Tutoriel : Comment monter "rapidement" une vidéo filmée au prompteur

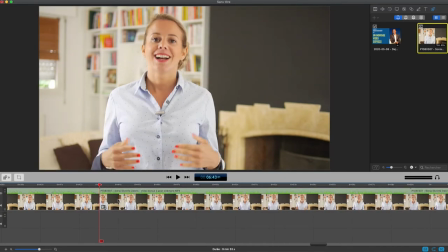On parle d'offre ici.
Voici la différence.
En souscrivant à cette offre, vous ne prenez aucun risque...
Voilà, beaucoup mieux. Maintenant, voyons la transition.
Tout en protégeant le niveau de vie de votre famille. En souscrivant à cette offre...
Il manque un tout petit peu d'air entre les deux phrases.
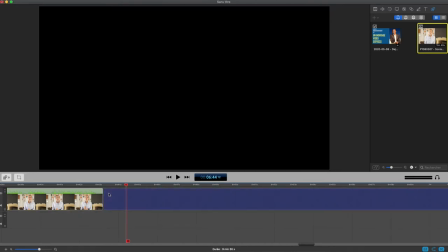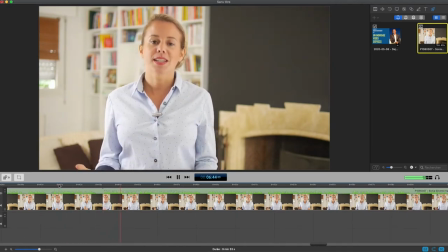Protégeant le niveau de vie de votre famille. En souscrivant à cette offre, vous ne prenez...
Je suis pas satisfait.
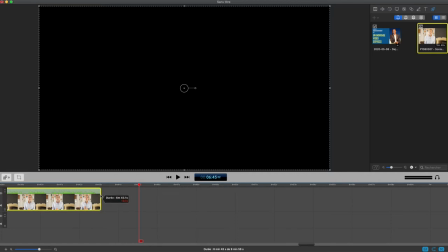Dans la vie, il faut savoir être perfectionniste quand c'est utile. Et pas perfectionniste quand ça sert à rien.
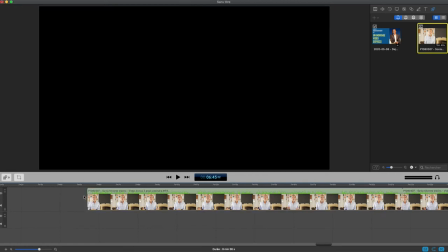Et là... Un tout petit peu plus d'air, mais bien fait, ça serait pas mal.
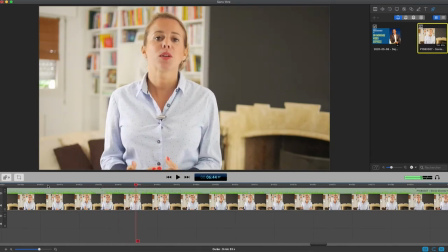Famille. En souscrivant à cette offre, vous ne prenez...
Voilà.
Tout en protégeant le niveau de vie de votre famille. En souscrivant à cette offre, vous...
Ok, maintenant c'est plus naturel. Je cherche mon blanc précédent.
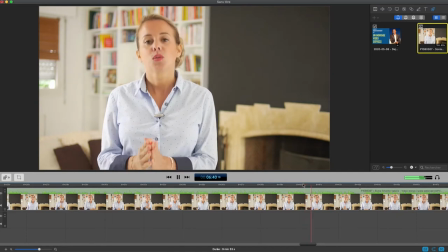Là, il y en a un ici. Tout en protégeant... Non.
Et vous...
Non.
Pour vous. Mon offre va...
Non. Passons l'autre.
La deuxième...
Ok.
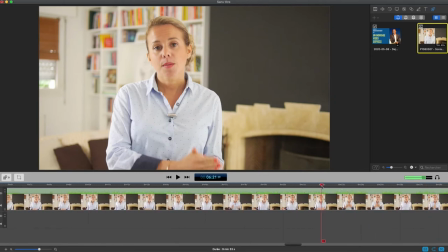J'ai perdu mon curseur. Ok. Ici, je viens d'écouter.
Spécial qui, selon moi, est fondamental.
Alors, elle a tapé sur le micro. C'est pas bien grave. Ça change un peu le son, mais c'est pas bien grave. Ça ne nous a pas cassé les oreilles et ça fonctionne.
C'est présenté. Le problème, c'est...
Pas de souci. Ici, il y a un énorme blanc. C'est sur dire.
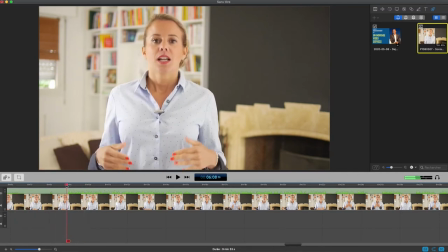Voilà.
D'un côté, vous pouvez...
Ok, donc on va prendre la vente d'un côté. Il manquait le sourire. On va couper ici. Clac. On reprend toujours avec le sourire et dans la même position de main. Ça permet de faire le montage de façon plus facile et aussi que les vidéos soient plus engageantes.
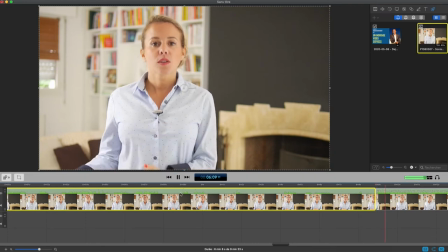Donc, elle commence par dire...
D'un côté, vous pouvez choisir de consulter...
Ok, d'un côté. Je cherche ça. Ah, il me sent le coup. Bonne humeur.
Alors, du coup, faut qu'on se mette d'accord.
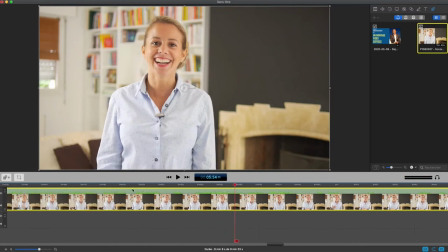Ok...
que je vous ai présenté dans la session.
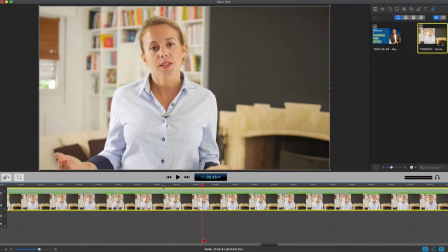Non.
Vous pouvez choisir de consulter...
Ah, je suis pas loin.
D'un côté. D'un côté, vous pouvez choisir de consulter votre expert comptable et lui...
Donc ce qu'on peut voir, c'est qu'il y a une grosse différence d'intonation entre ce qu'elle a fait dans la première prise et ce qu'elle a fait dans la deuxième prise. Voici la première prise.
D'un côté, vous pouvez choisir de consulter votre expert comptable et lui...
Ok.
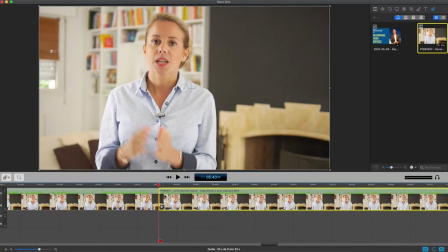Et voici la deuxième prise.
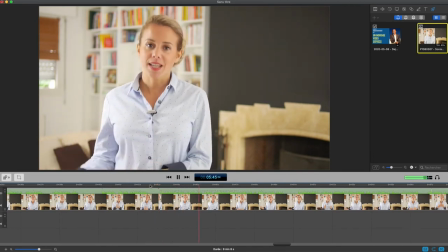D'un côté, vous pouvez choisir de consulter votre expert comptable et lui demander de vous faire un devis pour mettre...
Mais c'est pas un souci parce que je remplace. Donc au final, à partir du moment où j'ai fait des phrases entières, quand je fais mon montage, ça va pas trop se voir qu'elle passe d'un certain niveau d'énergie sur une phrase à un niveau d'énergie différent sur l'autre phrase.
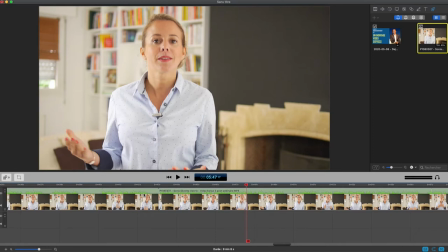Tout comme moi, je suis en train de vous parler. Si je termine ma phrase un peu comme ça et que je dis « Mais cependant bah, !» En fait, vous n'avez pas l'impression que c'est un autre mec qui a débarqué. Par contre, si on fait ça en milieu de phrase, ça ferait vraiment bizarre. Si je coupais...
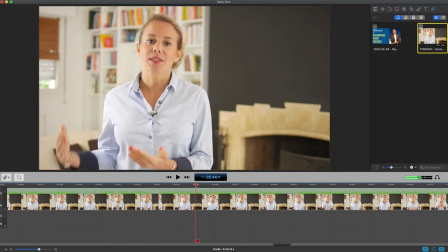D'un côté, vous pouvez choisir de consulter votre ex...
Voilà. Si elle a repris en milieu de phrase, comme les gens font des fois dans leurs vidéos, à expert comptable...
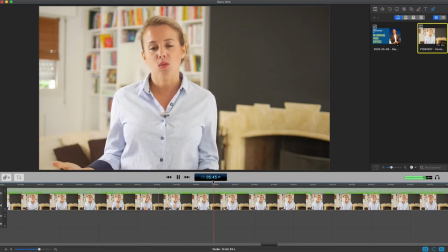D'un côté, vous pouvez choisir de consulter votre expert comptable et lui demander de vous...
Ok. Alors le monteur...
Expert comptable et lui...
Je vais couper à expert comptable.
Expert comptable.
Voilà. Vous allez voir. Quand vous vous reprenez et que vous reprenez en milieu de phrase et que vous dites au monteur de se démerder...
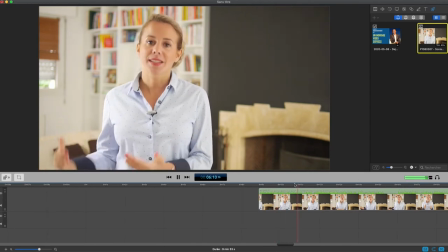Vous pouvez choisir de consulter votre expert comptable.
Ok. Le monteur, lui, qui se retrouve à devoir couper des trucs en milieu de phrase, il se retrouve obligé de faire quelque chose comme ça.
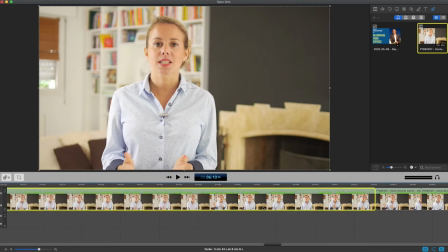Alors, où est-ce que ça se trouve?
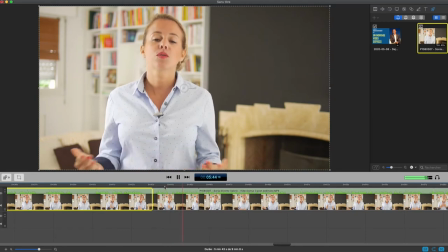Deux options possibles. D'un côté, vous pouvez choisir de consulter votre expert comptable et lui demander de vous faire un devis.
Vous avez vu le truc bizarre?